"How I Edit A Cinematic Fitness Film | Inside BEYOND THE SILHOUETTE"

It's a little tricky to sort of hear how many times it's hitting each note, so you kind of have to sometimes go by feel. But utilizing 2 frames felt pretty good.
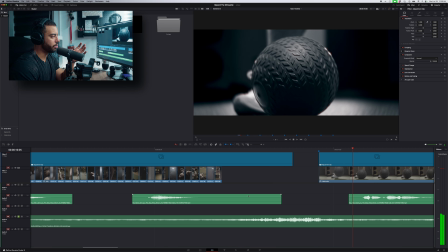8:32 This was then that opportunity of, okay, that was really cool. What about this kind of reverse moment where it kind of sounds like it's going, it's playing out, but then it kind of reverses back. So what would that look like?
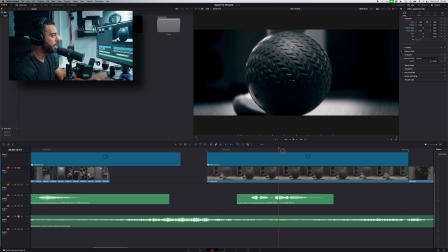8:44 So I found this clip of the ball kind of falling down, and why not kind of play with your expectations a little bit? And so if you drop that medicine ball and it's kind of going in a particular direction, your mind is already kind of expecting the sort of trajectory that's going to be going. But what happens if it doesn't? What happens if it goes in reverse? And it kind of plays with that anticipation a little bit. It kind of keeps you on your toes. And so I figured this clip would work great for that because of the general motion that is going on. I opted not to utilize a different clip of, just as an example, where, our main athlete is kind of, maybe doing some bench presses, right? So you kind of see the weights going up, but naturally they're going to come back down. And so there already is an expectation for that motion to go into reverse. So you wouldn't necessarily even probably notice the effect. And so I opted to utilize the medicine ball because there's an expectation of the way that it's bouncing that you would think it would continue to go in a particular direction, but then it doesn't.
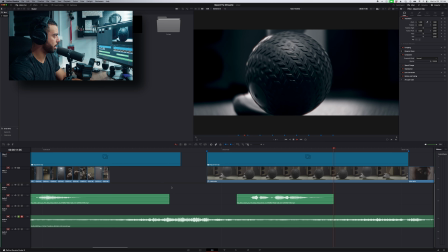9:47 So if we kind of play this out a little bit, so it kind of comes back, you kind of see it sort of making its way kind of to the left of the frame before it then reverses back into the other direction and kind of comes back up. So you see the ball come down, it's bouncing to the left, and then it stops, and then it bounces back to the right.
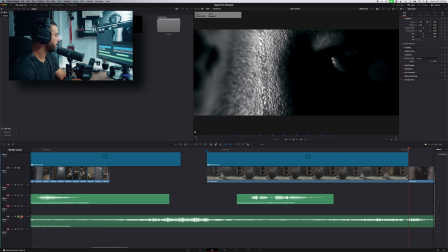10:05 And so if we kind of play that out a little bit with the music, it kind of just complements it so well with the music that was already happening in the background. Again, no added sound design here, just playing into what the music has to offer already to us.
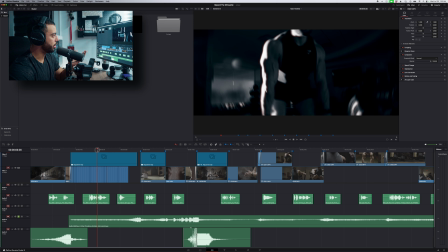10:22 And so now we sort of have our main intro here with all the clips kind of going back and forth, right?
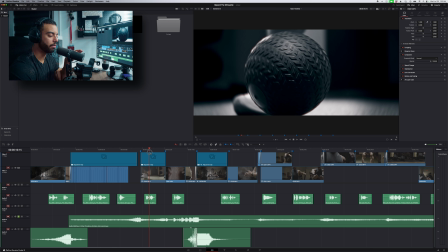10:27 We then have this really interesting reverse motion that's really kind of intriguing, kind of, again, playing with our expectations a little bit.
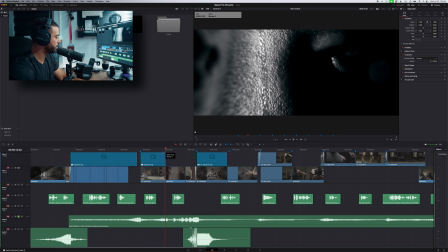10:35 Then if we kind of let this play out a little bit more,
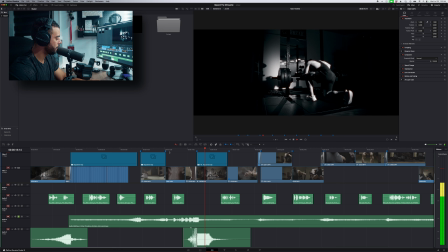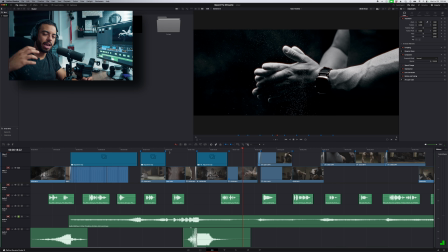10:44 and what better time to kind of have a big kind of hit moment, right? Slow everything down. We went from very high-paced energy, quick cuts going back and forth, to immediately slowing back down, because that's what the music calls for. Part of the reason why this song worked so well is because it includes a lot of contrast within it organically. This is something that I always strive for within my edits, is I always try to create some form of contrast within the edit, whether that's through color, but also through the edit as well. You go from moments where things are high pace to slow pace. This creates interest within your video. This is what makes a great story, of course. Without that rise and fall of an action within that story, there's really no story. And so by having that contrast, 9 times out of 10 is going to lend itself to a very intriguing video.
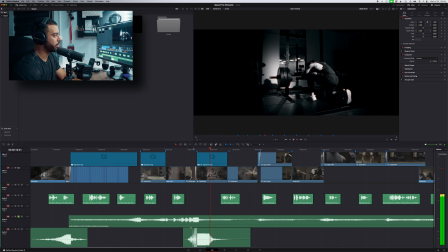11:39 And so once everything kind of slows down within that song, I figured what perfect moment to kind of introduce our athlete, right? Before we were getting small glimpses and hints of him. Now we kind of reveal him a little bit, not fully, but we're kind of revealing him a little bit more, right? Kind of getting this nice wide shot here.
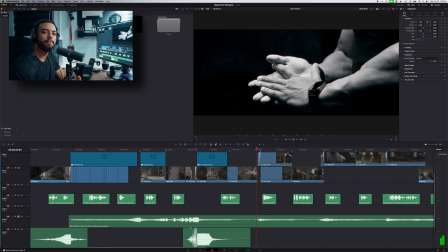12:02 Using a lot of slow motion as well to kind of re-emphasize that kind of slow moment within the music.
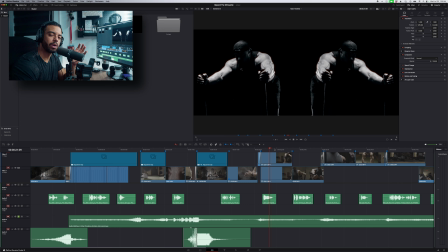12:09 This shot was also really interesting as well. This was one of those moments where this shot by itself works well within the edit. Originally, this shot, if I were to actually just disable the top layer, originally this shot is just him running across with the sled.